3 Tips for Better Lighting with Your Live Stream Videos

Because literally, I think, like I said, $10 maybe on the lamp. It wasn't that much. It wasn't that expensive. Now, I am going to share with you tip number three about upgrading.
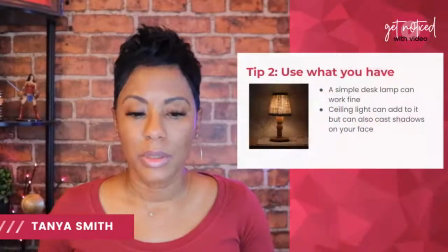(16:11)
But let me share this. Let me pull up the tip one more time so you can kind of see something that I don't want to forget. you
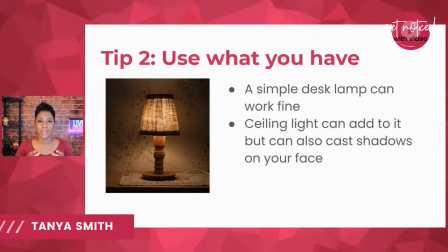(16:18)
can also think about or play around with a ceiling lamp or a ceiling light rather. Okay. So the ceiling light at the top of your room, wherever you're sitting, play around with that and see what it does. If it is directly, if it's giving good light to focus kind of on your head or the back of your head,
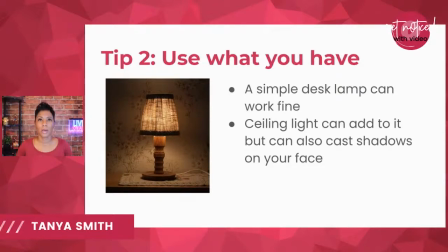(16:37)
then that can create a really nice soft glow in conjunction with whatever you have that's shining on your face. If it's the natural light that's shining on your face, or if it's a small lamp that's shining on your face.
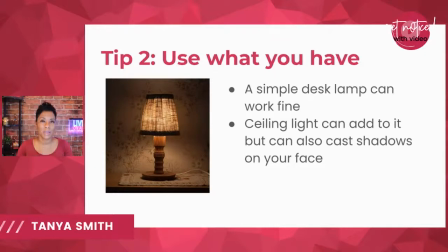(16:50)
That glow from the ceiling light can work if it is subtle enough and not like fluorescent white, okay? The other thing that you have to watch out for though is if you're using a ceiling light,
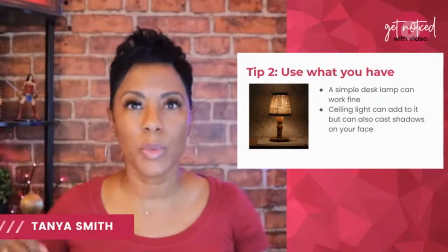(17:04)
so if you just pop your normal switch on for your room, that ceiling light could create a cast of shadows on your face. So you're gonna wanna test this out before you go live with that.
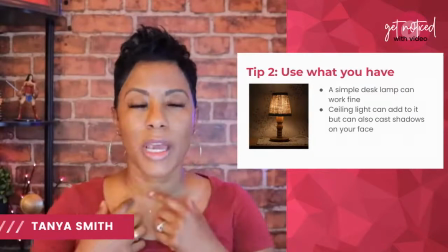(17:18)
So pop the light on, take a look and see if you've got like deep dark shadows in different places that you don't want to emphasize.
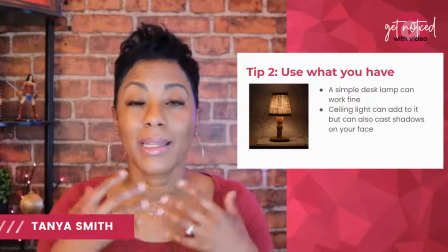(17:26)
And instead you have that well lit look. Okay. Again, that's focusing on your face and focusing on you talking to the camera.
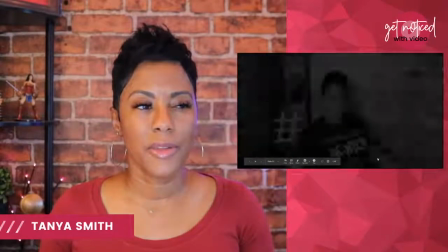(17:36)
So I'm going to go ahead and give you my upgrade. This is the third and final tip. actually before I do that, let me share this.
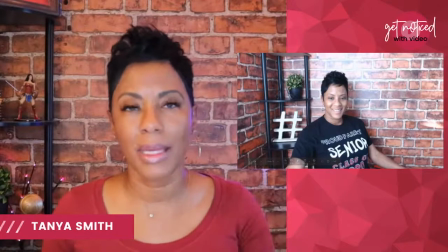(17:45)
Actually, let me pass this and I'm going to come back to it because I'm talking about this first. So I mentioned the ring light.
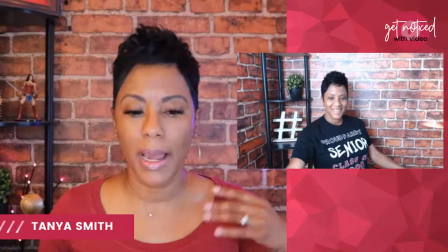(17:51)
Let me pop this up a little bit wider and I'll just talk about it now.
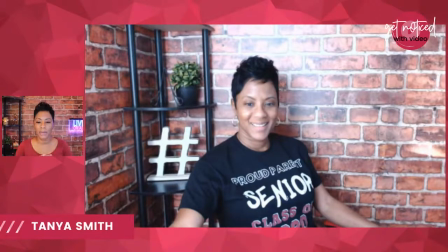(17:55)
So notice I've got my ring light on and I'm going to show you what that, you see my ring light on me right now, right?
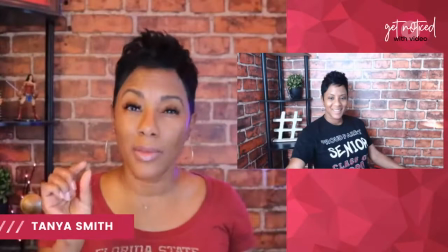(18:04)
So let me switch back. You can see my ring light on, but it's on the lowest level possible.
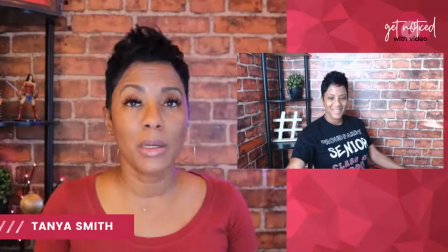(18:11)
If I didn't just use my ring light, but if I use something called a soft box light, which I'm going to show you in a second what that looks like.
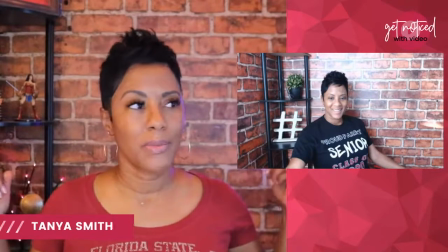(18:20)
If I use that on this background, this brown background, which is a peel and stick.
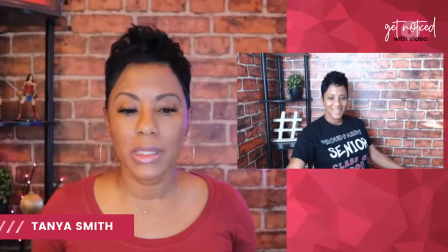(18:28)
OK, it's not going to look as natural anymore. You can notice in this picture, you can tell now that it's shiny.
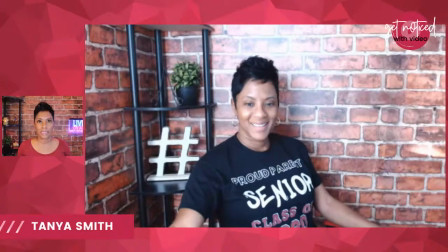(18:35)
It's too shiny. It's like overly lit. So I had too bright a white light. It was not yellow or subtle. It was bright white light that was shining and making this look like it is a plastic peel and stick background.
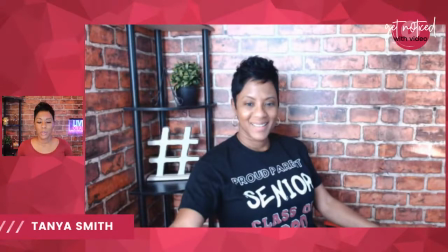(18:53)
Now you see the difference between what I look like here,
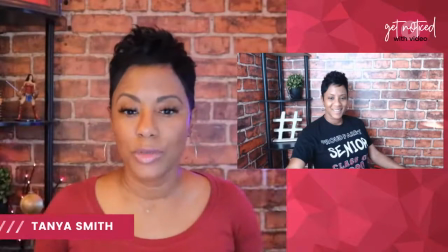(18:57)
right? and what you see in this picture I wanted to show you the difference
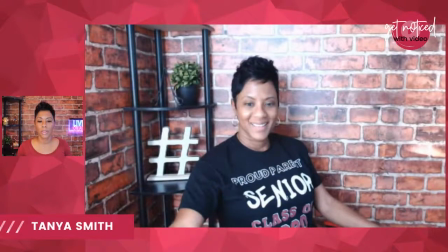(19:03)
when you over do it with the lighting it was too bright
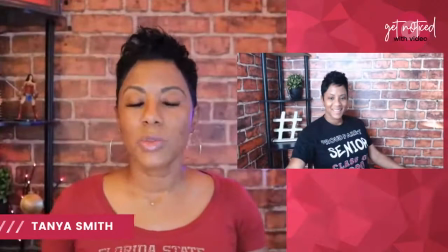(19:08)
it's too bright so this is what I mean when I say that you need to adjust for whatever type of background you're using if you're using a white plain white background in your stuff right or even kind of like an eggshell color you have an opportunity to do a little bit more with your lighting, like you can bring it up a notch and it won't look as bad as what you saw with mine. But I learned by experimenting to do more of the soft lamp style lighting because it fit. It was complimentary of my background. I hope that's making sense.
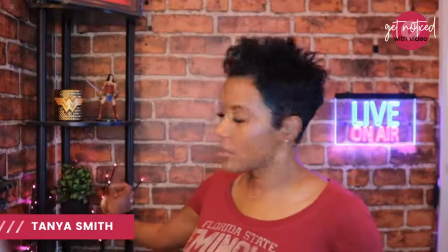(19:50)
And then you'll see, I also have some little subtle things that I've got right here.
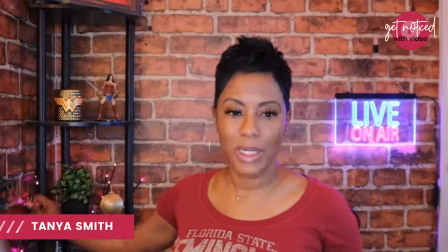(19:54)
These little subtle branches that have pink lighting just to give it a little accent. And you can find these accent lights just about anywhere and LED lights just about anywhere, especially on Amazon right now, because they're the end thing.